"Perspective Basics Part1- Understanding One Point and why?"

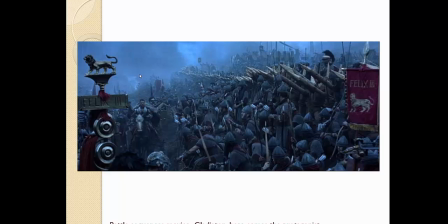(8:11)
Usually you'll notice in staging that where you're placing the character coming into a scene has a lot to deal with exactly where the vanishing point is, because the trace lines, which are the lines I'm referring to here with the spikes and the sign,
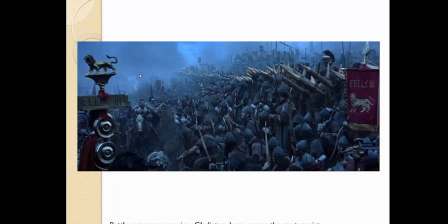(8:27)
are all leading back to the vanishing point, right? So as a board artist, if you stage your scenes correctly, you should consider placing your character somewhere in relationship to that vanishing point.
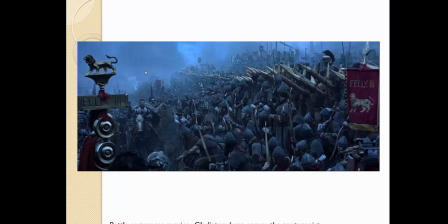(8:40)
You're going to have a better outcome, versus if the vanishing point being right here and I have Russell Crowe come in from over here and walk in this way, it's not going to have the same effect. That would be a bad choice, because I'm not adhering to where that vanishing point is in setting up part of the scene.
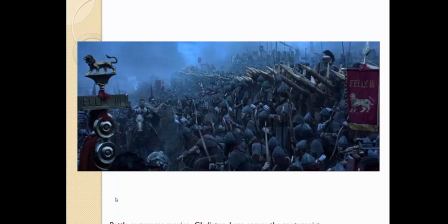(8:57)
Okay? As he enters the scene, he also exits the scene in the same manner.
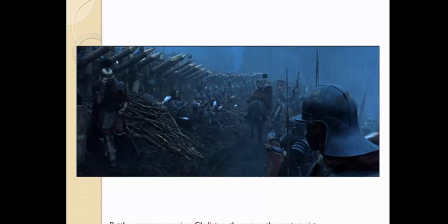(9:02)
We see him go forward. We have it in here, in terms of staging and composition, look at how the line of spikes converges back and it actually touches the top of his head. Do you see that? That's a great technique of what I call directional lines,
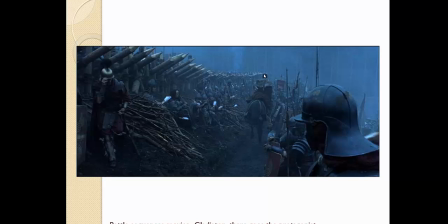(9:20)
where you're using part and environment and you're moving the line back through to pull us to the focal point or the center of interest. And that's exactly what's taking place right here. Okay? All right? Right after this sequence, literally inside the movie, that's why it's one of my favorite movies to watch still, even though now it's old.
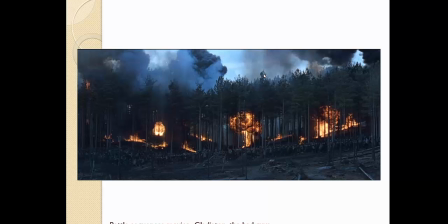(9:39)
Okay? Boom. We now get exposure to, the bad guys. Okay? We get to see what's going to happen between the protagonist and the antagonist. Okay? We look over here, and then we see this Germanic tribe, and they're pissed off.
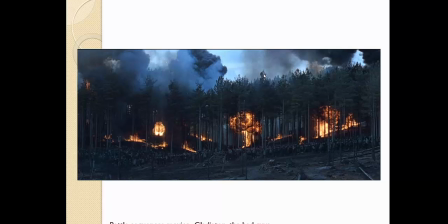(9:57)
They're they're ready to attack. They just got fireballs launched at them, and here they are, dedicated 1 point.
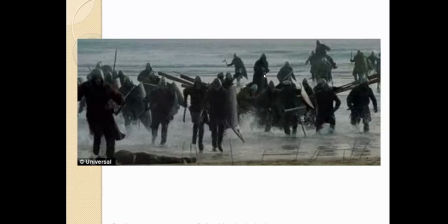(10:04)
Right? Now, This is a totally different movie. Russell Crowe again. Robin Hood, okay, attacking off the shore, 1 point shot coming straight into you, okay.
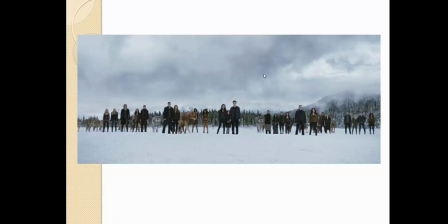(10:15)
Battle sequence from Twilight. They're just about to go into battle. What are they in? 1 point perspective, right in front of you. Vanishing point, right smack dab in the middle. Okay.
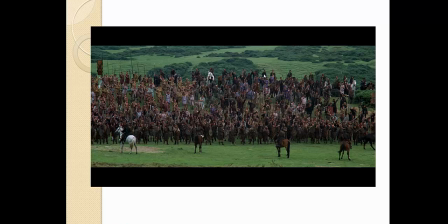(10:26)
Braveheart, battle sequence, 1 point perspective, right in front of you. Okay.
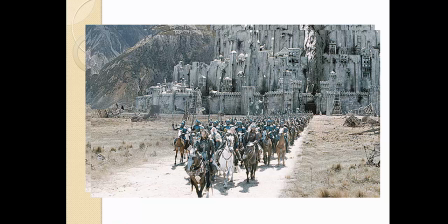(10:32)
What movie is that? That's right. I put the wrong movie on there. That's okay. I was late when I put that together, and I was tired. Okay, but still, same principle. Do you see it happening? Okay. So here's Lord of the Rings, attack sequence.
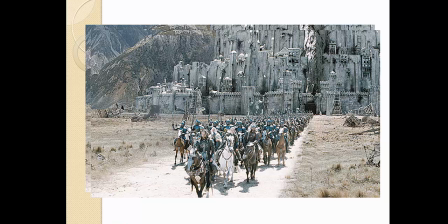(10:50)
Whether you're leaving in the middle of the battle, about to start the battle, or the end of the battle, it always gets reframed back into 1 point. And this is the thing that drives me nuts. Is when I teach a class. And even when I was in the studios and I have a new layout artist that comes to work on a project, and they're like, everything they do is in 2 point.
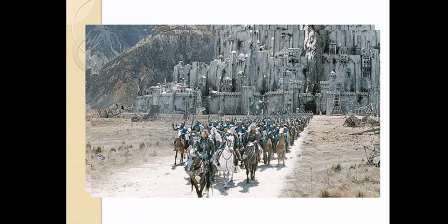(11:09)
They're like, I hate 1 point. I'm like, why would you hate 1 point? It's an important part of storytelling. You have to know how to use it and when to use it to your advantage to tell a story. Okay?
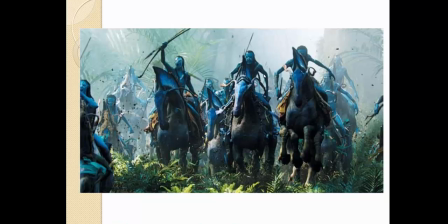(11:19)
And then, of course, after this, another attack sequence, Avatar, right?
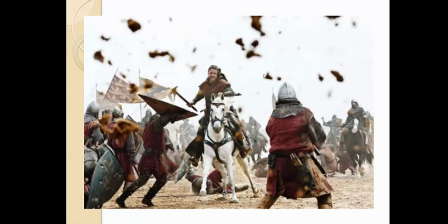(11:24)
1 point, again, coming straight at us, running towards us. Okay? Back to Robin Hood again, 1 point.
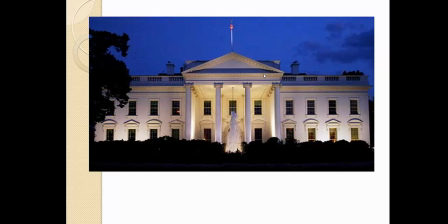(11:30)
Okay? Now, important buildings. If you go back and look through art history, which is extremely important, and if you go back and look at the Egyptians, and the Egyptians did this very well, is they figured out how to display with symmetry important buildings and shapes.
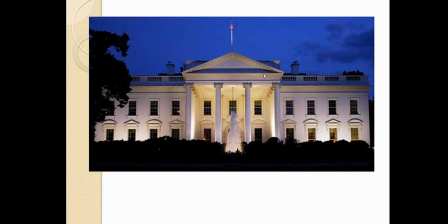(11:49)
Part of that theory of laying things out on a symmetrical line where there's complete balance on both sides and equalness was a way that we still use to this day to convey things of importance and power, especially in government and in ruling countries or vice versa.